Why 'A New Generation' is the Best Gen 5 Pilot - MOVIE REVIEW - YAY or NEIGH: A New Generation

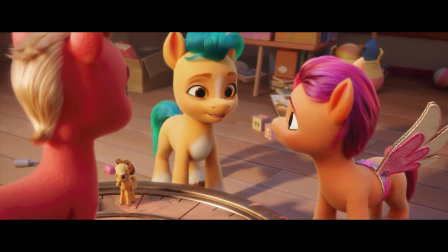4:04 The activities the three kids engaging in were a great slice of characterization, showing us straight away who our main characters are.
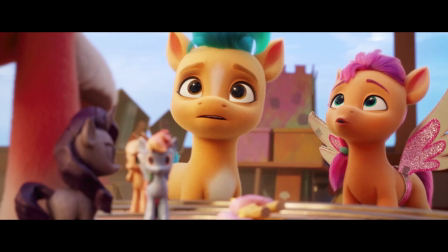4:11 Sunny as this enthusiastic idealist, Hitch as her lawful but tolerable best friend, and Sprout... ugh, I can't take him seriously.
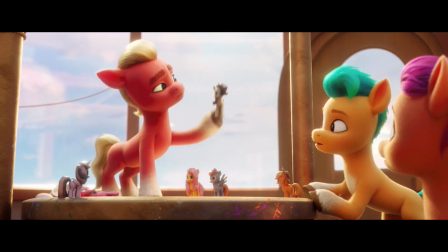4:20 My mom says the Pegasi and Unicorns try to eat up all the Earth Ponies by zapping him with lasers and frying him to a crisp.
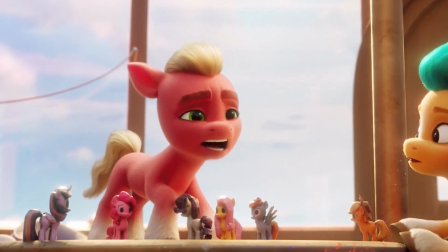4:26 He's so predictably antagonistic that all of his dialogue in this scene was so one-dimensional.
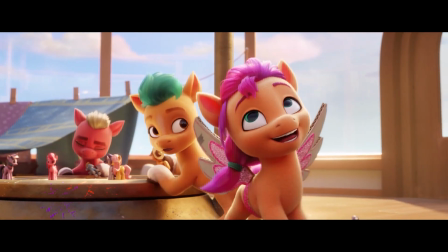4:32 When all three pony kinds were friends. Here we go again.
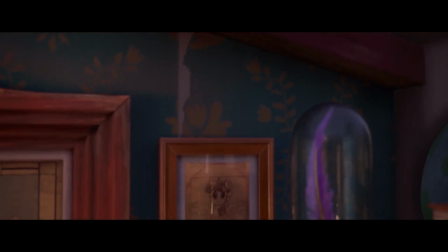4:36 As the camera pans down through the house, we get a big display of references to Generation 4,
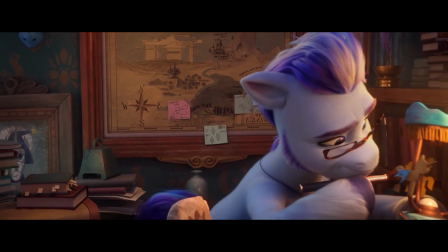4:42 establishing that Generation 5 takes place in the same world. But it's a little frustrating how vague the insistences are.
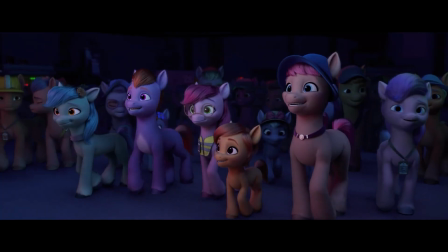4:49 She's been keeping us safe and stylish for the last 20 moons. Well, apart from this comment. For the last 20 moons. Bullshit!
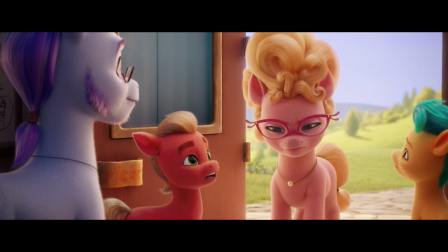4:56 We then get introduced to Argyle and Phyllis when they both argue over each other's beliefs.
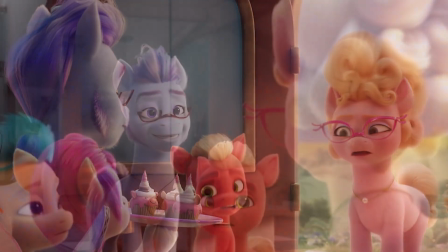5:01 The political undertones that this film explains between these two optimistic characters were awesome.
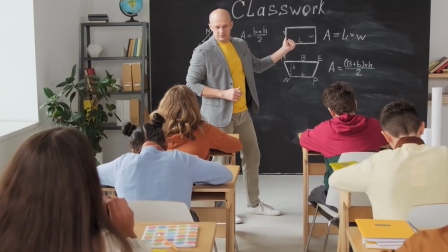5:07 Racial segregation is a definite theme in the movie, but then that raises the question, where are the Wendigos? And I've got a simple answer to that. There are none. Wendigos feed off of hatred and fighting,
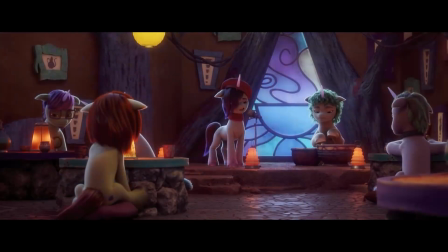5:20 and not once in the film does it show all three species of ponies rebelling against each other, like in Ending of the End.
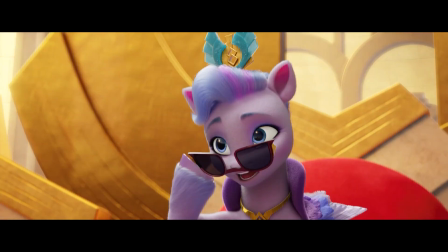5:27 It's really only Sunny and Izzy's appearances that startle them, and yeah,
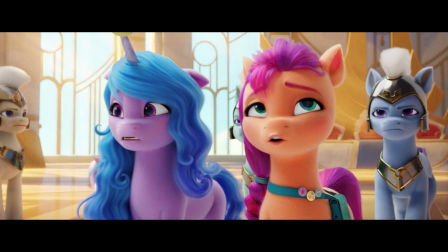5:32 the Wendigos wouldn't appear since the girls are always easily disposed of and forgotten of.
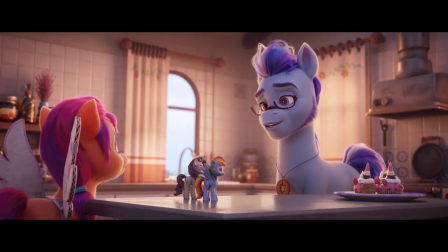5:37 When I become sheriff, I'll keep every pony in line.
Not. What happens next with Argyle and Sunny was absolutely heartwarming.
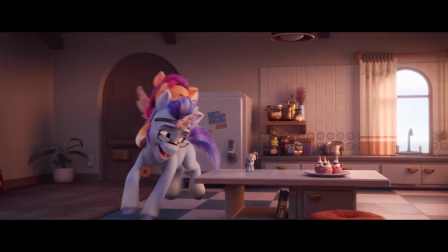5:45 Seeing the pair of them opening up to each other and the unicorn Pegasus cosplay made me stare in awe.
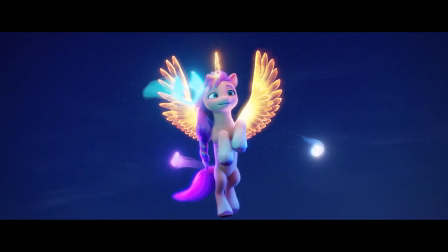5:51 The sending of the lantern letter was adorable, and I can't believe that Sunny's alicorn transformation went over my head here.
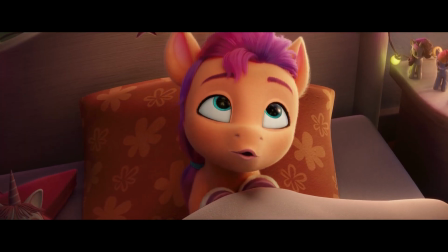5:58 But now, get ready to gush, because this bit in the bedroom just fucking broke me.
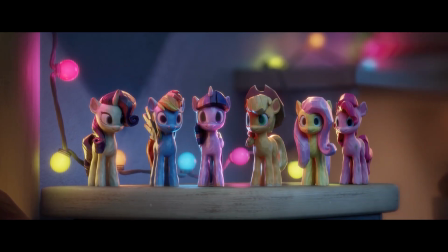6:05 She soon made lots of new friends. Earth ponies, Pegasuses, and unicorns.
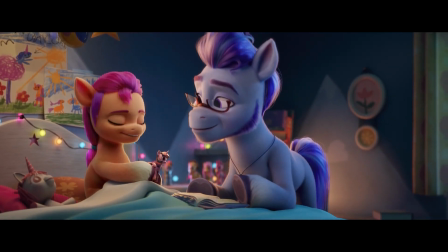6:10 I was left in tears, realizing that the previous generation was reduced to being children's bedtime stories and forgotten tales of old.
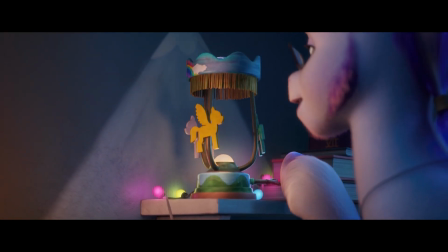6:19 When Argyle switched on the lamp, it was bloody marvelous.
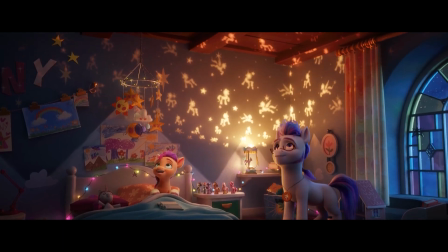6:22 The bedroom came to life, and knowing in hindsight that the last crystal was inside the lamp itself,
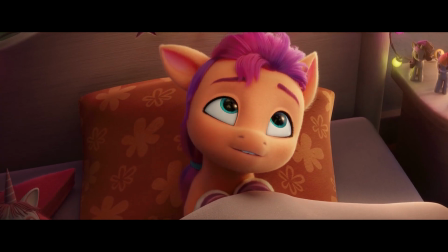6:28 the scene's rewatch value just increased. The solution to Sunny's problems was shining right in front of her as a kid.
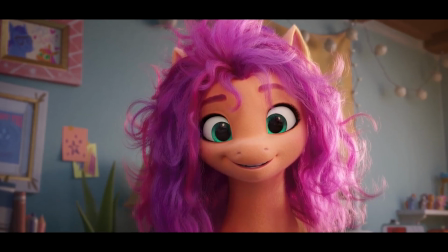6:37 Perfection. Fabulous! Magnifique!
We time skipped to show a matured Sunny without Argyle to be found, which was a little disappointing.
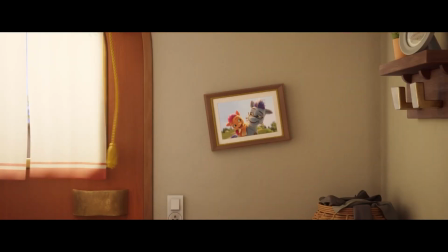6:46 He was such an interesting character at the start, and then he gets written out in a cliche way.
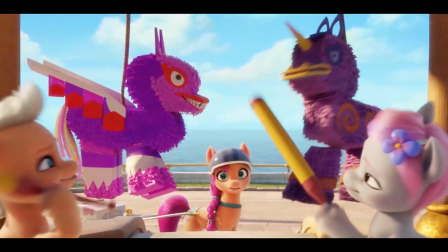6:51 All of that gets put on hold though with the first song in the film, Gonna Be My Day.
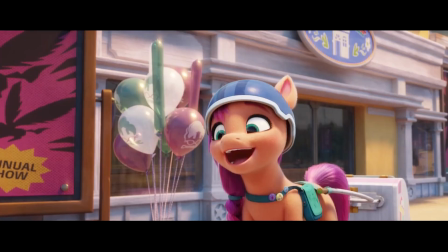6:58 My number one favorite, and it's fantastic.
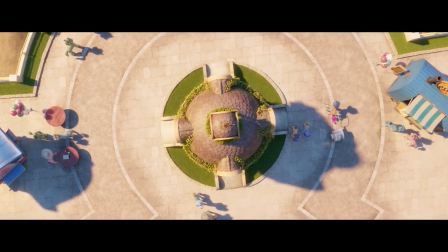7:01 It gives the appearance of Maritime Bay a sense of vibrancy with its many long shots as we follow Sunny around the town.
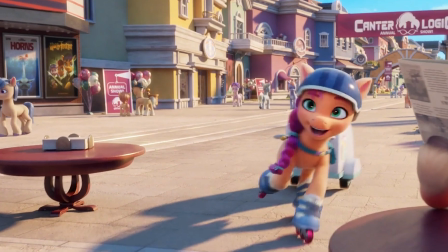7:08 Only Sprout's cameo in this scene lets it down for me. However, I want to see Harry Trotter and the Stable of Secrets, please.
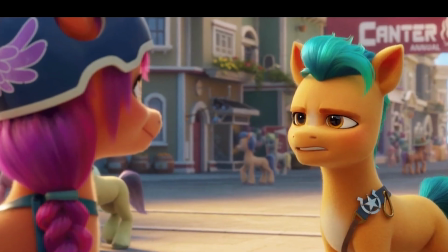7:18 When Hitch and Sunny go back and forth on each other, I found their friendship really convincing, even to the point where they have a special hoof shake.
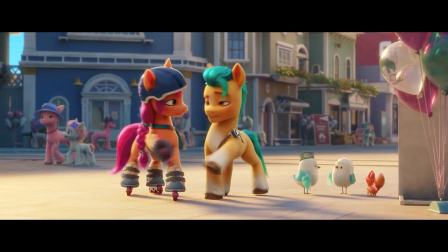7:26 Up high, down low, hitch it to a post, flip it sunny side up and on a piece of toast.
Now where has this come from?
Sunshine, sunshine, ladybug's awake.
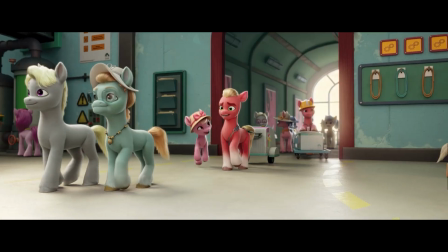7:37 Clap your hooves and do a wheel shake.
I knew it! The inside of the Counter Logic factory was rather the extended sight to behold.
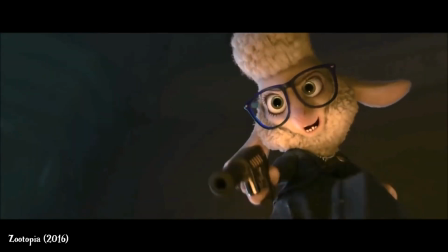7:45 I can't help but sense Mayor Bellwether vibes from Phyllis in this first act.
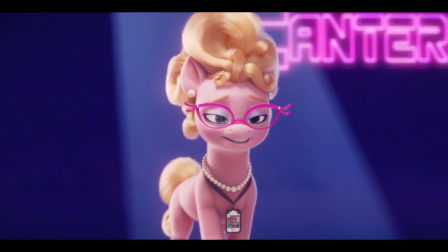7:50 Underneath her wealthy businesswoman approachability, she's presented as an unyielding autocrat who builds a nation out of scaring people,
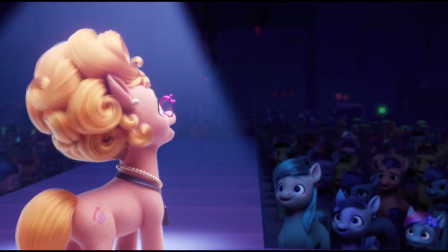7:58 manipulating the truth for an ethical agenda or profit, or in her case, power.
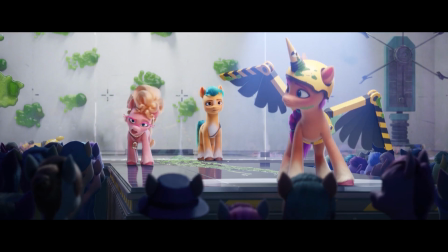8:04 Those aspects alone makes her more worthy of being the antagonist rather than her son.
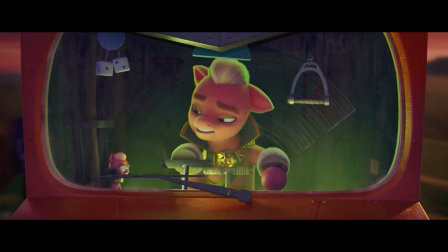8:09 But mommy, I'm in...